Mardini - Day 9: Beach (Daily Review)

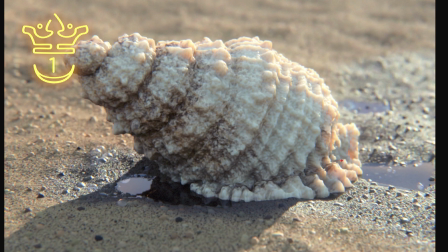(4:07)
I think maybe he got jealous of my Hulai shirt and he wanted his own Mardini shirt. But yeah, he's been in 3D a lot longer than I have. I've just been working in Houdini a little bit longer than he has, but he's got a lot of experience in modeling, texturing, and lighting.
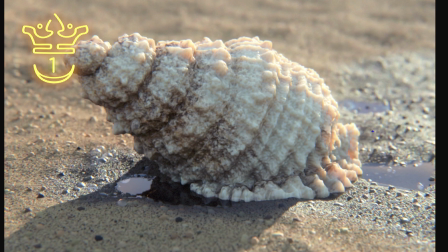(4:21)
And he's also the one with the background in photography. So this is why I tell people that they should learn about photography concepts, right? Learn about optics, because it allows you to make entries like this. Because in my opinion, this looks pretty much real. And so I'll go over a couple of things that I think makes it look so good. Firstly, the actual shell.
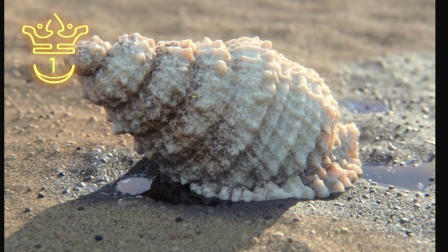(4:39)
There's an incredible level of detail.
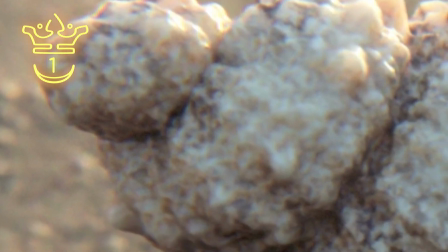(4:41)
If you look anywhere on the shell, right, there's sort of little crevices and cracks, and there's a lot to look at on the shell.
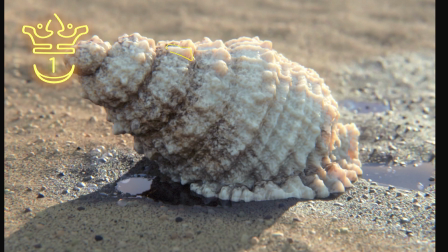(4:48)
He also has subsurface scattering. So you can see that in all of these areas that sort of stand away from the surface, where the light passes through it. It gives you that sort of peach color. towards the edges as the light shines through this, and you get the same effect over there.
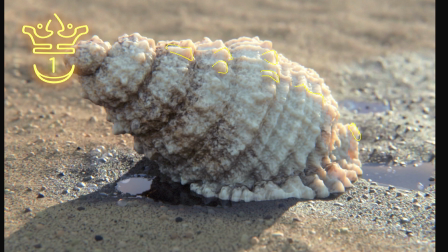(5:03)
He's got very accurate shallow depth of field because the shell would probably be, under 30 centimeters. All of this in the background where it's extremely shallow depth of field is accurate. Remember, shallow depth of field is scale dependent.
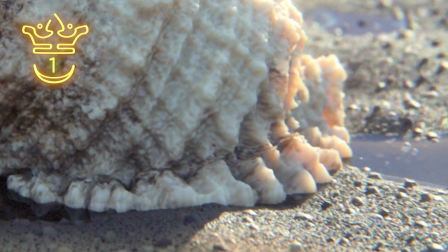(5:15)
Another thing that he included in the render was chromatic aberration. If you look at the edge of the shell, there's a slight blueness to it.
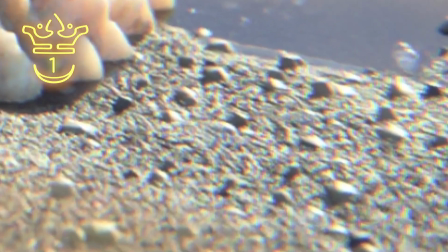(5:22)
That's chromatic aberration. You can also see it quite clearly on all of these little stones over here.
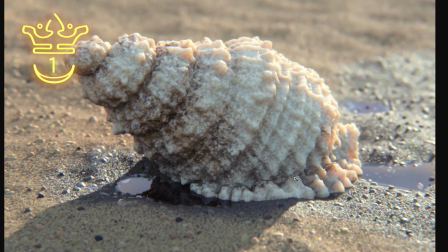(5:27)
So that's chromatic aberration. That gets added in the render. He rendered this in Karma. His idea was to actually have it as a simulation, and then he would have used Redshift, but he wanted to sort of have some sea foam that comes up from the side here and sort of pushes up against the shell and then recedes back in.
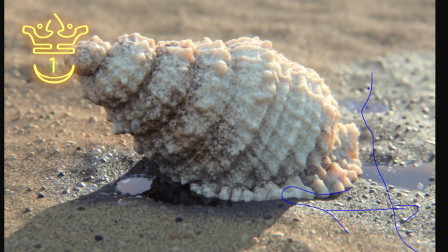(5:43)
But then, he kind of figured that there's a lot of complexity to that because foam kind of rolls over itself. It doesn't exactly act like a fluid. So yeah, it was just, I think, too much to do in the time. But what he did instead was the shell,
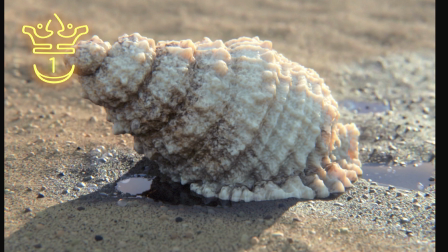(5:58)
he modeled it in Houdini, textured it in Substance, brought it back in, and then all of this detail that you see in the foreground, all these little rocks and things, this is about 2 million points that get scattered onto the small area.
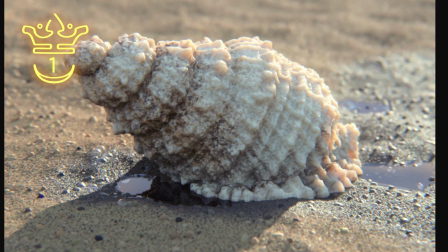(6:14)
And then he uses instancing in Solaris to sort of instance little rocks and things like that, all with different scales and different colors.
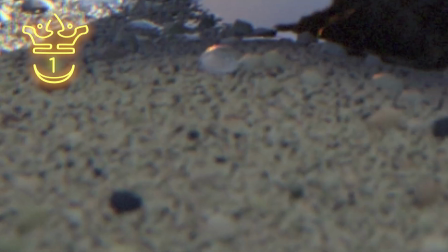(6:21)
You can see there's some like black speckling, and then there's more of like the brown ones and more reddish stones, more white stones.
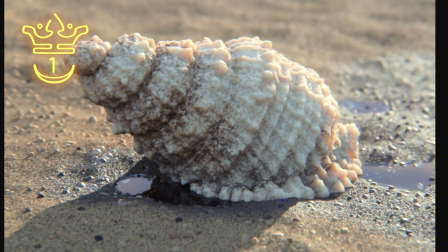(6:29)
So there's a good variation in that. And so this level of detail makes it seem realistic. He's also got a great lighting setup going on where there's a bit of bloom over here. That slight bloom makes it seem a bit more realistic as well. The shadow is not too harsh.
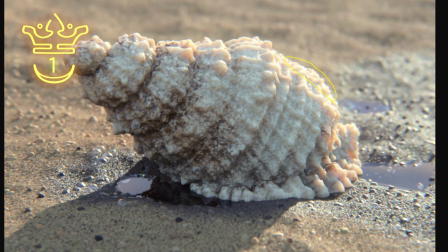(6:45)
This is a fairly realistic shadow for this sort of lighting. There's lots of extra little details, things like the bubbles over there and in the water. Once again, just instancing some, spheres to those areas. Additionally, this is something else I forgot to mention.
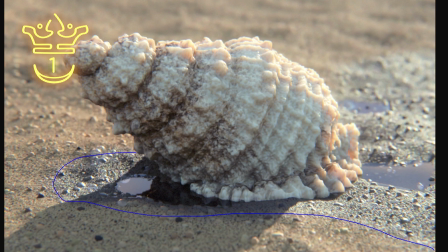(6:59)
It's also got this area where it's wet on the ground. So all of this looks like sort of wet sand. It's slightly more dark. You can see that this is more rough and this is more reflective. Yeah, so I can't really say anything bad about this, mostly because I don't think I could improve this in any way.
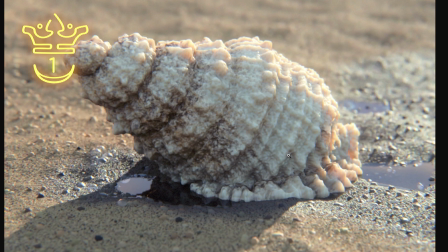(7:16)
And I know that for a fact because he is just better than me at modeling, texturing, and lighting. So yeah, that's his entry, Mujtaba of Line Between, or Muchi on the forums.
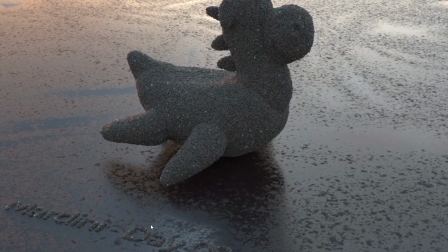(7:29)
So yeah, that's all I have to say about that. In third place in the animation category, we have this entry by Zed.
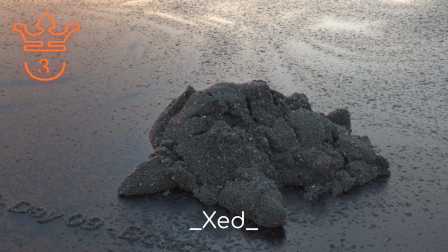(7:38)
And I'm so happy to see that Zed has won one. Really deserve it. And this is an awesome entry. The simulation is great. Lighting is awesome.
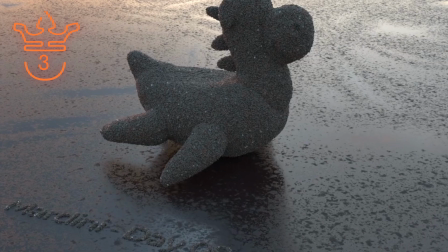(7:49)
Your framing is good. So you've improved your framing quite nicely. There's nothing distracting in the shot.
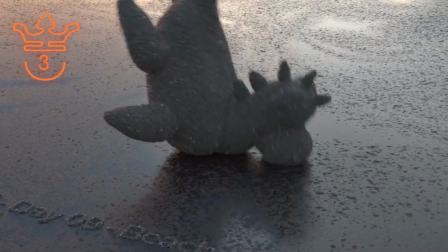(7:54)
Everything about this looks awesome. So this where it topples over, lands on its face, breaks up.
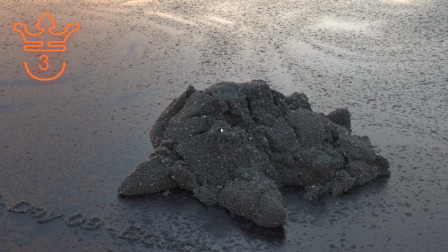(8:00)
Very nice simulation. I like that there's variation in your grains. Just all of that variation looks great. The light source is accurate. It's realistic.
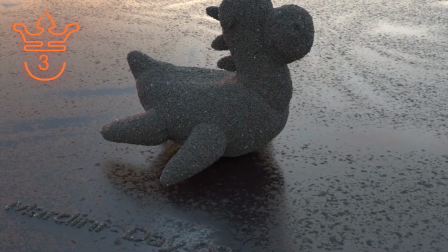(8:09)
I don't really have anything bad to say about this, man. Like this is a great entry.
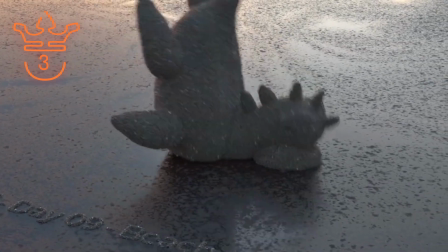(8:14)
I don't really know what I could suggest about this. I think that this is a brilliant entry.
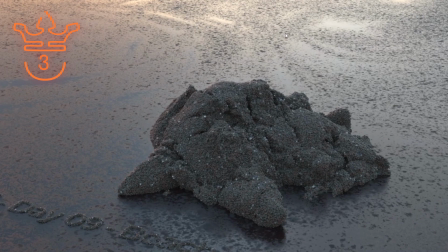(8:19)
So yeah, man, keep up the great work. Lovely entry by Zed.
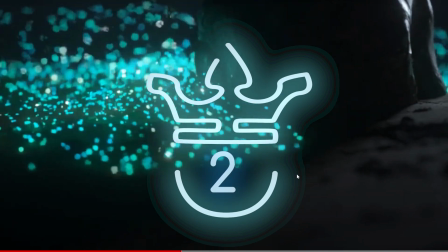(8:24)
In second place, we have this entry by Beazle, and this is beautiful.
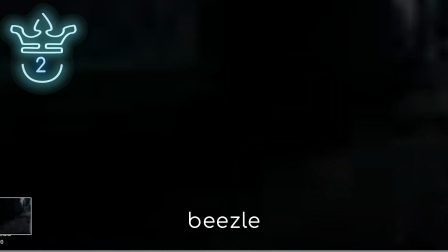(8:30)
It's so nice to look at. So they were very smart about this because fluid simulation can be, a bit of a pain, especially in a daily challenge.
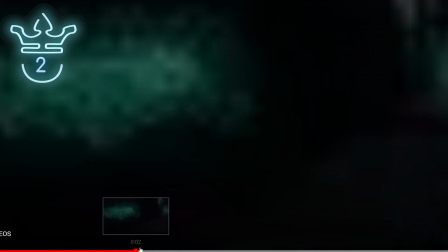(8:38)
They went for fluid dynamics, but they didn't render it as a fluid. So this sort of movement, I assume, is actually a fairly viscous fluid simulation.
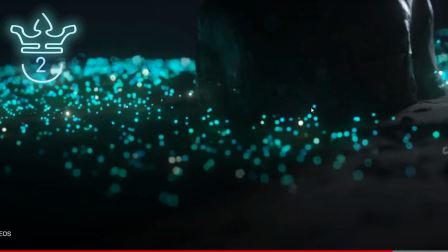(8:47)
The way it moves does look like fluid. Then what I assume they did is they just used some of the points and they sort of instanced these spheres to it.
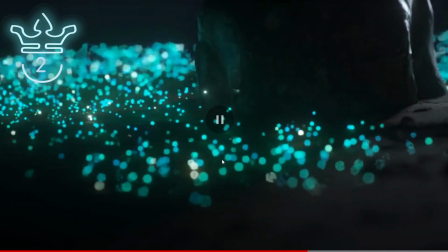(8:55)
And this bioluminescent look is incredible. You can see that it slightly lights up the rock. They did a great job of not taking away from this by adding areas that are too bright. There's a little bit of brightness on the rock over here, but that's great. It makes the scene feel more realistic and fleshed out because there is something to anchor it, right?
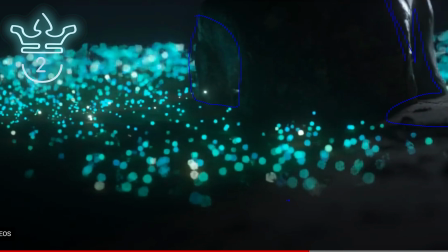(9:14)
This doesn't feel like it exists in a void. This rock is a very nice touch to have. The shallow depth of field is a brilliant touch because you end up with this bokeh.
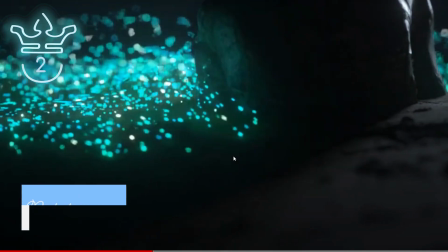(9:21)
I'll have a little bit of a description of bokeh up, but yeah, bokeh is just this sort of out of focus blur that you have.
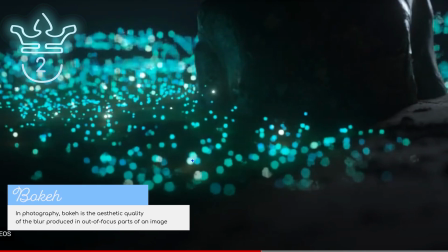(9:29)
And it looks beautiful when it's applied to lights. So I love that there's variation in the light colors.
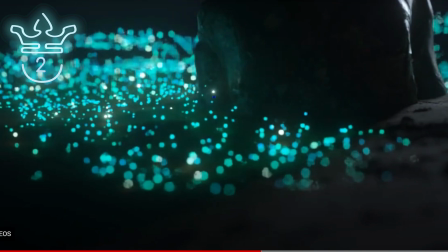(9:34)
It just looks so good when you have the bokeh. I believe there's even variation in intensity. That's way more intense than any of those over there or there. So yeah, lovely entry by Beazle.
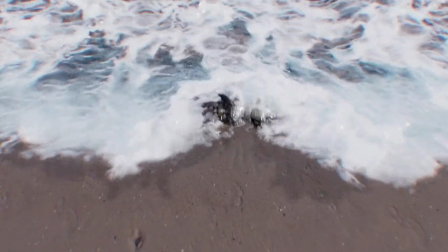(9:47)
I think that this one is awesome. And in first place in the animation category, we have this entry by Carl Drifter.
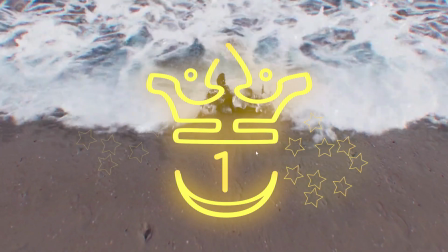(9:54)
And he managed to do proper simulation. So props to him.
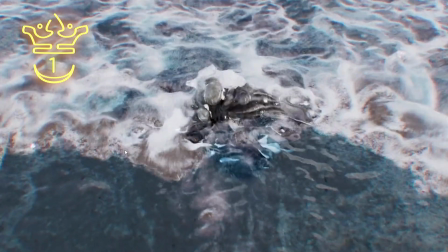(9:59)
Like, that's impressive that he managed to do a full sort of ocean simulation, white water type thing.
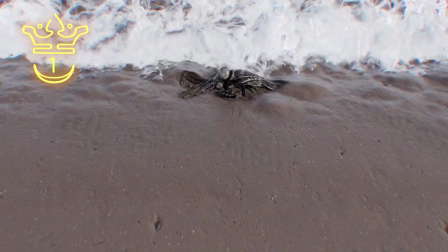(10:05)
The actual beach that he has over here, great level of detail. I love these little specks and things, little dips that he has over there. He's also done a great job of making it look realistic. The lighting is accurate as far as I can tell. The roughness is good. It's not too rough. He's also gone with chromatic aberration.
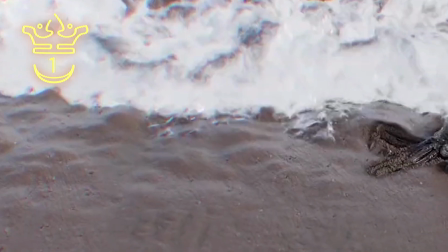(10:21)
This is something that you'll notice quite often where people sort of finesse the shot with a bit of chromatic aberration, that blue-red color split in the edges.
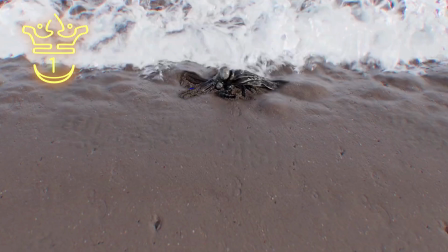(10:30)
And then the actual squab up front is wonderful. He's got a bit of sand stuck to him, and then he sort of gets pushed around.
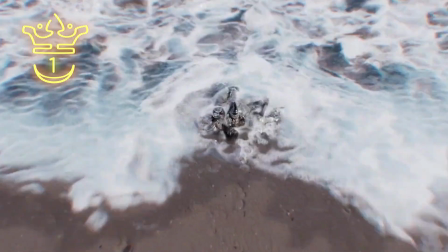(10:38)
So the camera shake is maybe a little bit hectic, but you know what, it looks good anyways.
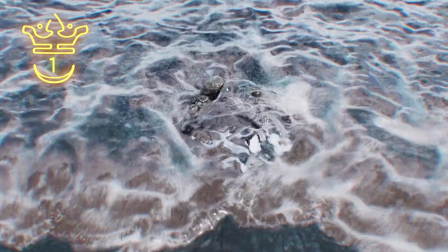(10:45)
So I think this is a cool entry. The fact that he managed to do ocean simulation and the fact that he has this that's actually interacting with the ocean simulation, all of that is impressive.
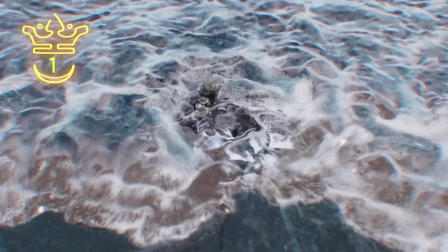(10:54)
I think that this is a great entry. So nice one. Wonderful entry by Carl Drifter. Time for Mardini review.
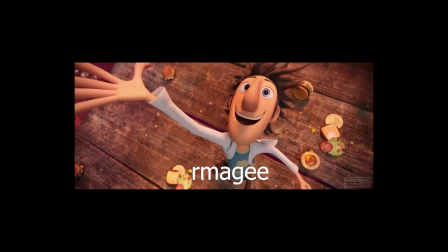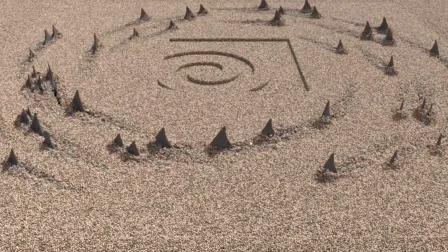(11:07)
For today's honorable mention, I honestly think it is this entry, just because I really love the conceptual idea.
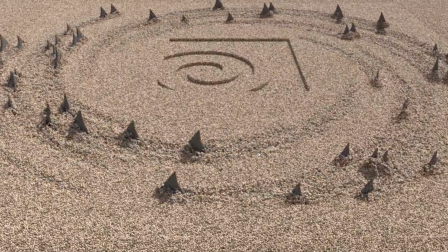(11:14)
You know, the shark swimming around in the sand. And even the simulation itself looks great. They also did a pretty good job of blending the simulation into the rest of the sand. So yeah, I think that this is a special mention entry where I think that it could have won. I think maybe just a few minor changes to the composition, maybe a slightly bigger fin, one like this also.
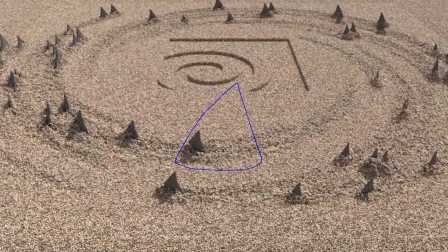(11:34)
And then have it fairly nicely detailed so it looks like a shark fin, because you might not really get the idea of these being shark fins when they're so small. So make it a bit more menacing by scaling it up, and then you just have the same sort of simulation quality where you have this rolling behind it.
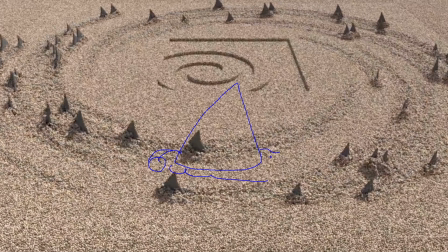(11:50)
And then I think that this is entirely a winning entry. So yeah, awesome stuff by Thomas Klein Christensen.
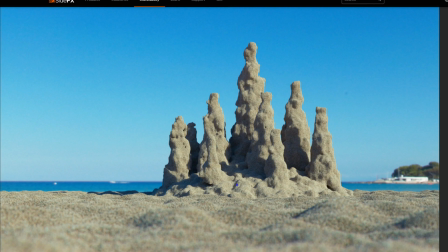(11:59)
This entry by Soul Cage DPT, I think that this is very nice. Also, there's good variation in color and things between the grains. They have this sort of sand castle type thing. Very nice background, shadow depth of field. All the boxes are ticked on this one as well. I do think that this is a great entry.
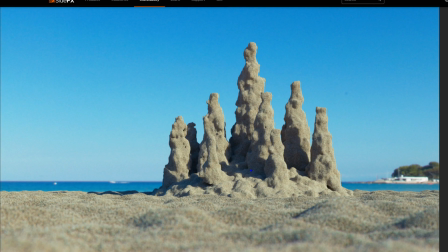(12:17)
I'm not really sure how you could improve this. It does look quite realistic. There's good lighting.